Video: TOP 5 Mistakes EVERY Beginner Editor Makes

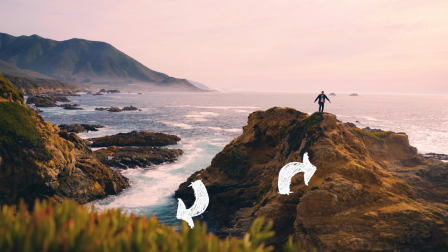4:08 This is actually where we get the orange and teal LUT from because they're on opposite sides of the color wheel. They complement each other very well when mixed together. So we can actually use a color that's opposite on the color wheel and still Maintain a really good color palette and a really clean look to our video We could also use the triadic color concept Which actually create a triangle on your color wheel and allow you to pick from several different colors that will work well together Another is the inaugural color concept A no gilis anagilis this color concept this actually allows you to blend several different shades together So you can take just a certain area of a color wheel and actually make something really nice together that will blend and just as an extra bonus tip I don't really go full saturation when it comes to my font colors Usually when I'm picking my font color in the Adobe color picker
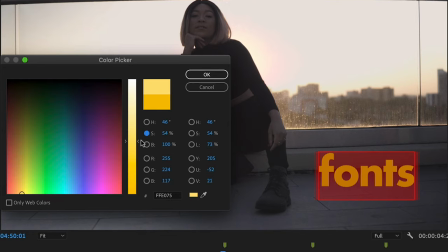4:51 for my font I'll desaturate it a little bit just using this little tool here It's really easy and personally kind of looks a little bit better and it blends better with my style And of course if you're still having trouble making your font really blend well with your background after all of
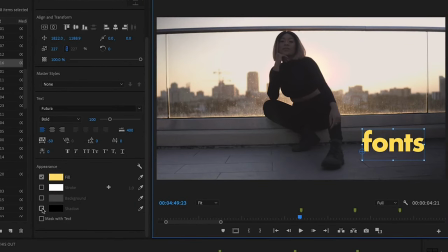5:04 these other concepts You can also use a drop shadow You can change the harshness on it to make it a little bit softer if you want to blend a little bit more with the background and be Less present or you can make it really sharp to have a nice stylistic look to it The other thing about making text fit is to pick an appropriate font for the video that you're making personally I'm a big fan of actually collecting individual fonts
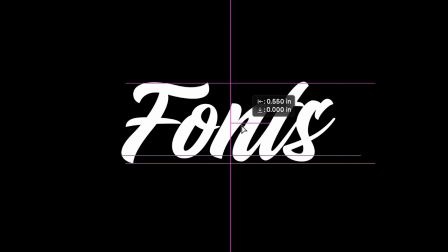5:23 and experimenting with them and my travel films and different types of edits that I'm making and just using your pre-installed fonts are okay Personally,
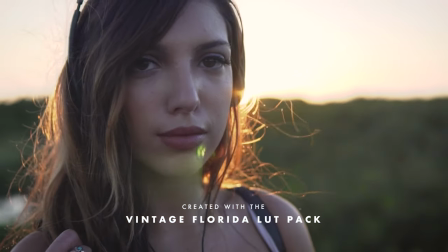5:29 I use Futura for just about every single video that I have on this channel and I sprinkle in a couple of other fonts that I've collected over time to really push myself as an editor to get a different look. So for the purposes of this mini tutorial, I'm actually going to head over to this video sponsor Envato to find a font.
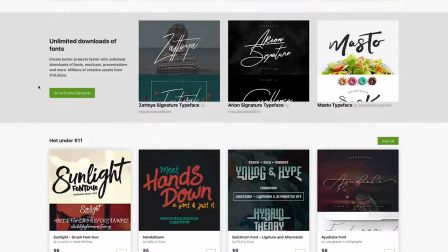5:43 They have over 7,000 different types of fonts on their site, but I've already looked this one up earlier called Cool Kids that I really want to try out.
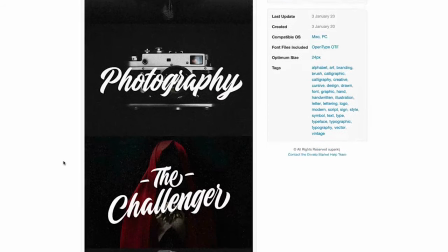5:50 It's a trendy script font that you can use for like a high energy travel film or even a vintage look. After I download my font, I'll just quickly install it on my computer.
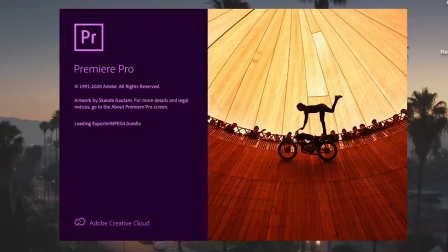5:57 I'm using a Mac, so I'll just use font book. I just drag and drop it right into my font book library. Open up Premiere, type my text over my image, change the font to the font that I just downloaded.
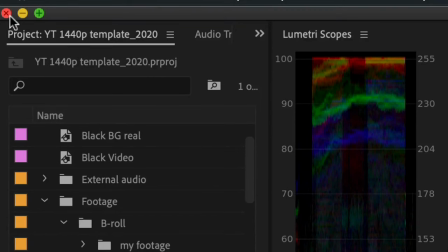6:06 And just a side note, you may have to restart Premiere if you had it open when you were installing your font or it might not show up. What's really cool about just picking any kind of font that you want, you can still customize it further once you get it into your editing program.
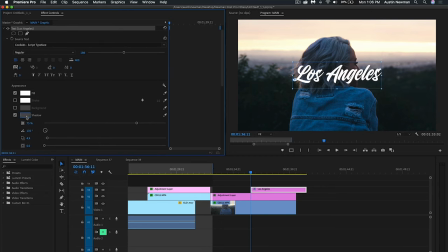6:19 Like we talked about adding a drop shadow earlier. So I can just easily do this, just add a drop shadow. I might sharpen that up a little, increase the distance from it a little. And I may even want to add a skew to this just to kind of spice it up a little bit so i'll go into my effects i'll search for transform i'll
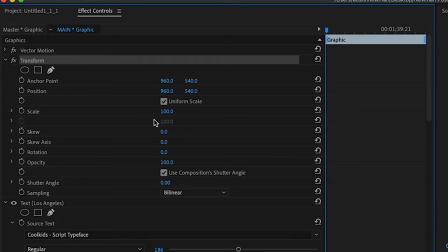6:33 drag that onto my text layer after i do that i'll go down to skew and i'll just toss a negative 10 skew
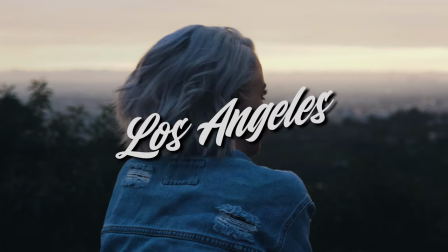6:38 on this and that'll be the look that i'm going for so as you see it's actually pretty easy to take a font change the color on it change the skew on it drop shadow and really make it our own really tailor it to the video that we're creating the cool kids font i
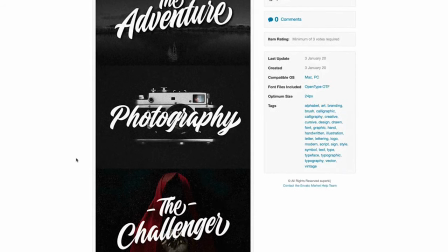6:50 actually have a link below where you can check it out and try it for one of your edits if you'd like now you can license individual fonts as you go along
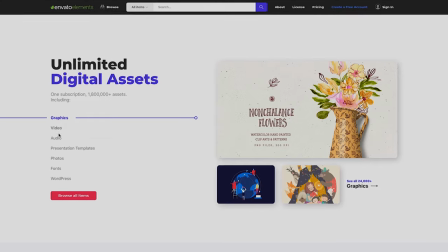6:56 and need different types of fonts or you can check out their new envato elements subscription that gives you access to over 7
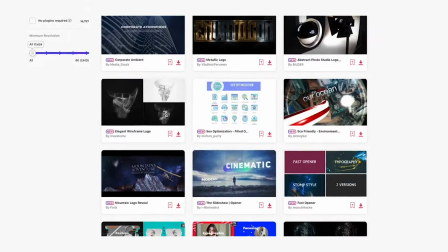7:03 000 of their different fonts in their library and over 17 000 templates so make sure to check that out i highly recommend it if you're creating on a platform like this and it's less than 17 a month so that's actually pretty affordable and you'll get a whole library of things that you can use for all of your videos and i've placed a link below where you can go straight to the envato elements page and check that out moving on to number four is low bit rate export. You spend all this time making these cuts, adding the right motion graphics, spending time on the design, and then you export and get pixels. So if you really want to stand out as a pro,
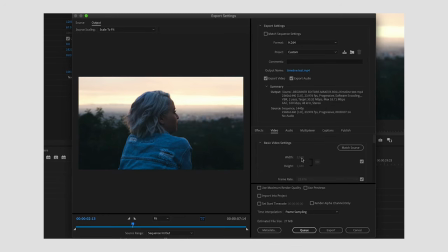7:32 you want to make sure that you are exporting properly and you want to export at the right bitrate according to your timeline to avoid missing those little details in your film that matter to your audience.
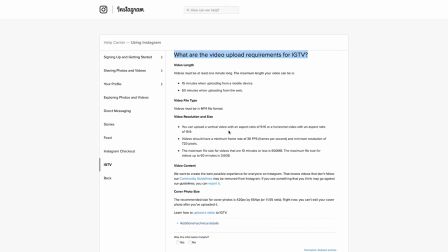7:41 Some platforms like Instagram and YouTube actually have guidelines and recommendations for your bitrate and file sizes. YouTube actually has a chart of recommended bitrates. Keyword is recommended. So you may want to actually take these up a bit for your own purposes.
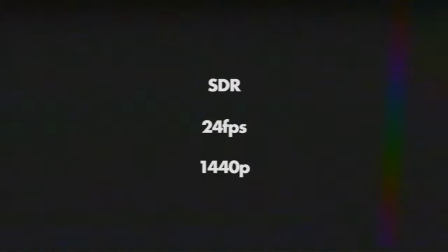7:55 For example, I usually export to YouTube an SDR 24 frames per second 1440p timeline.
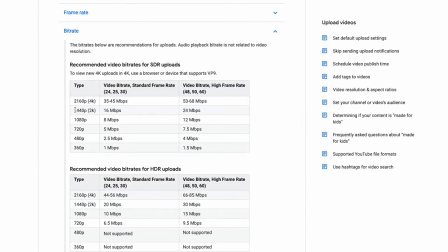8:01 So according to YouTube, I should be exporting at 16 megabits per second.
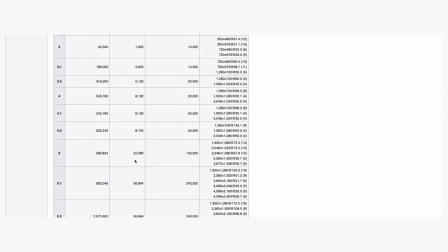8:05 Although I use a profile of 5.1, which actually covers from HD to 4K for most timelines.
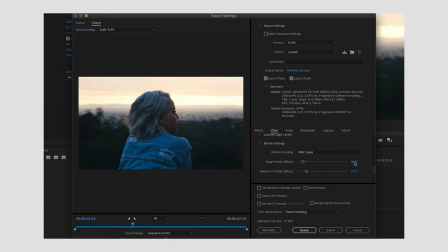8:11 And I use a minimum bit rate of 30 megabits per second and a maximum bit rate of 50 megabits per second.